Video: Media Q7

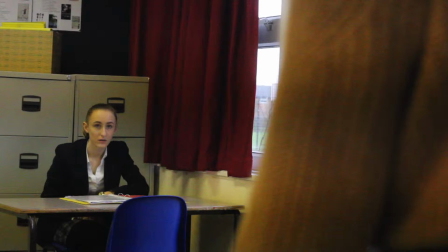0:00 In our preliminary task, we worked on storyboarding, editing, sound and camera work. So within our task, we created a short sequence in which a person would walk, open a door, sit down and have a conversation with another person.
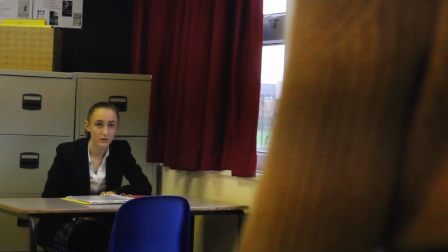0:12 The brief stated that we must use match-on-match action, 180-degree rule and shot reverse shots.
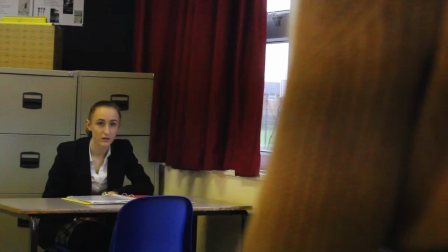0:20 Before filming, we had to carefully plan out what we would film in order to save time.
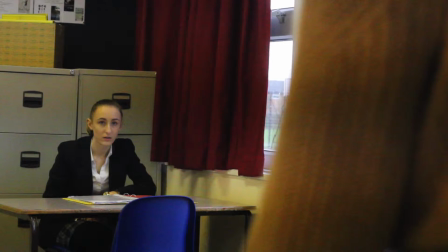0:24 Our storyboarding involved drawing up shots and writing specifically how to shoot them and what was involved, such as what camera angle, movement and lighting.
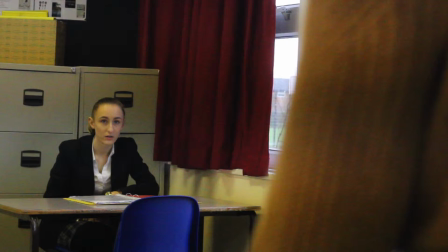0:32 While doing this, we had to keep in mind that when editing the film it would be smooth with no shots missing, which would therefore require refilming.
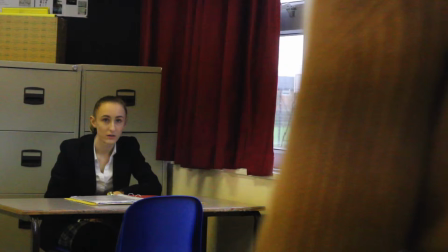0:41 There was one shot missing from our storyboard, which we found out after the editing. Between opening the door and cutting to Becky sitting down looking up, we missed out a point of view shot from Becky of Adele walking into the room.
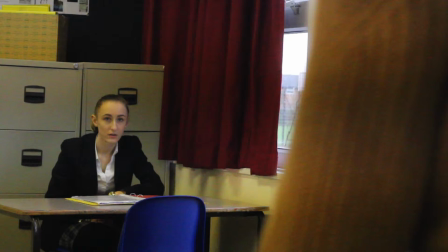0:54 This made us think more carefully in the making of our final film.
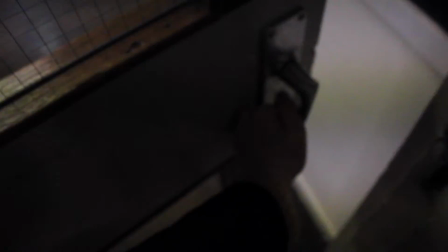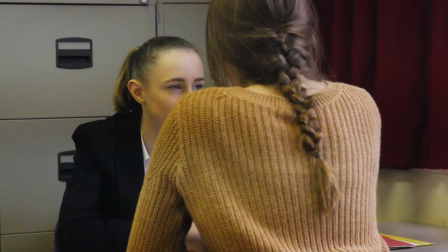1:04 During the filming process, we learnt how and when to use tripod and handheld camera work so that it is suitable for the shot.
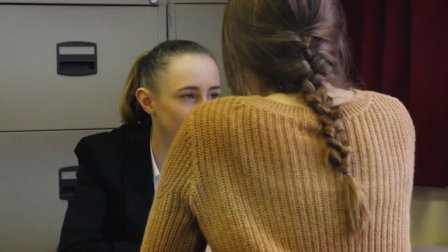1:10 For example, using handheld in the point of view shot and tripod used during the section of dialogue.
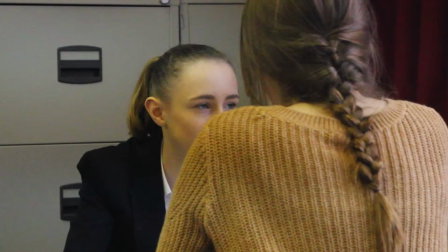1:16 With our filming, we realised that using handheld camera in a point of view shot was very difficult,
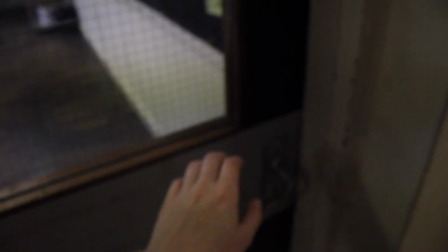1:21 and so using manual focus was difficult to use as well, hence being out of focus a lot.
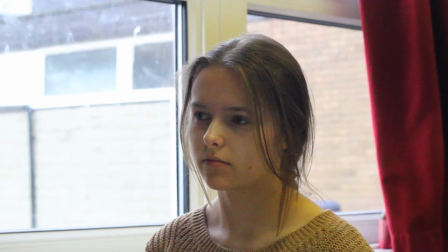1:27 Furthermore, the framing of Adele walking to the desk does not fit with the rule of thirds for the first half of the shot,
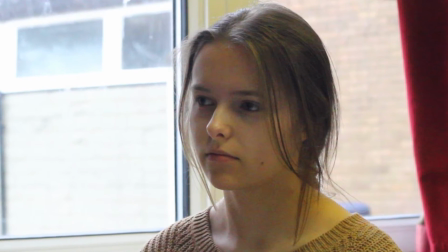1:32 and so if we did this again, we would need the camera to pivot on tripod as if we were tracking her.
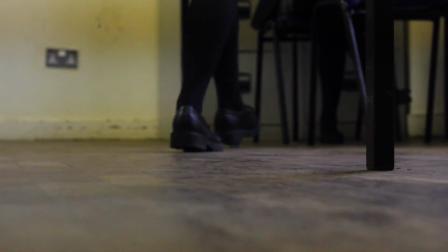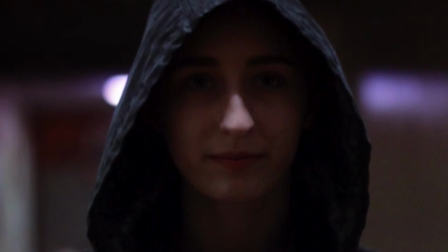1:46 Understanding this, we went on to use a lot of handheld in our film, but also we used the tripod whilst on a dolly to move like handheld but not as shaky.
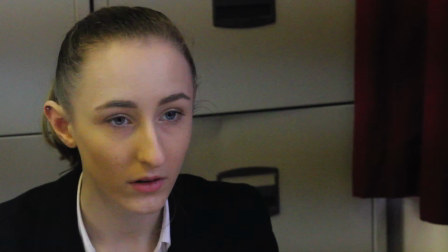1:55 To edit our film, we used Final Cut Pro.
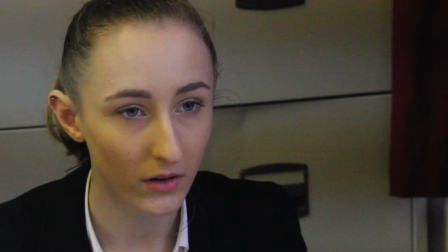1:57 We learnt how to import video and audio to cut the length of these and then fit them together to make cuts appear seamless.
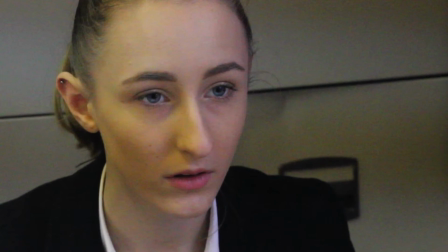2:04 We also learnt how to lock a track and delete audio or video as needed.
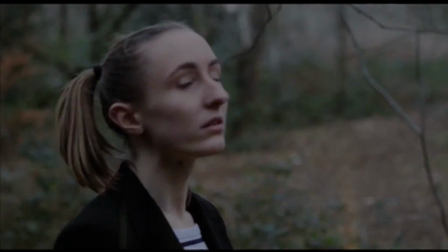2:08 In our final film, although a lot of it is montage-like, some shots had to fit in place.
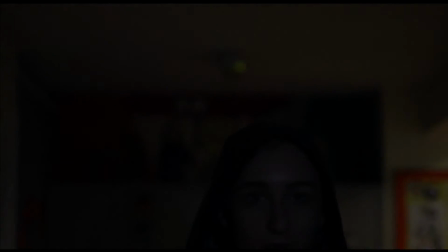2:14 We did this by cutting shots to the right length as well as the use of fading for unrelated shots like our flashbacks.
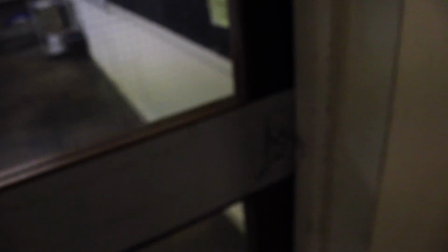2:20 In our preliminary, there were no use of transitions such as fading. All cuts are straight cuts.
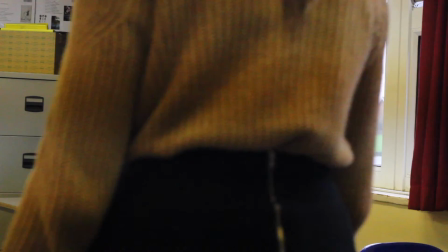2:25 To improve, we would need changes in pace of editing as the desk scene is meant to be more tense from the video.
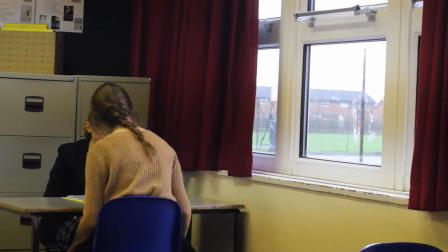2:31 For example, the footsteps as the door is opened is a repeat of the footsteps heard with the black slug.
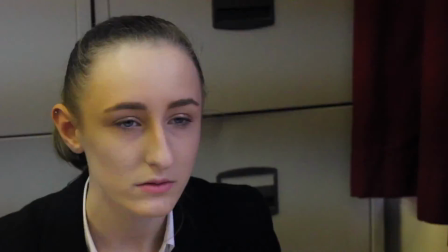2:36 In our final film, we used this technique of adding sound recorded separately.
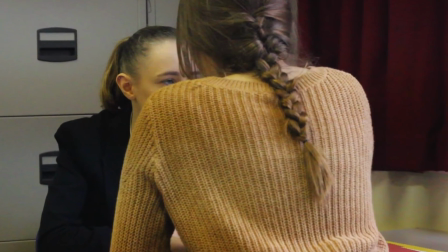2:40 The sound in our preliminary is very basic, mostly being diegetic except for the footsteps at the beginning.
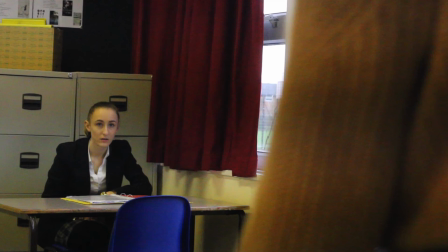2:46 To improve a soundtrack or use of other off-screen diegetic sounds that you would expect in this office-like environment would fit,
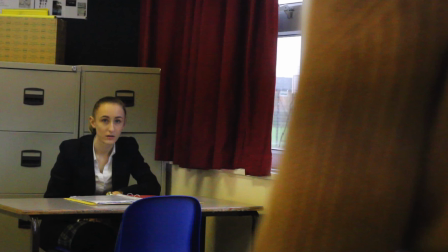2:53 and make the environment more realistic.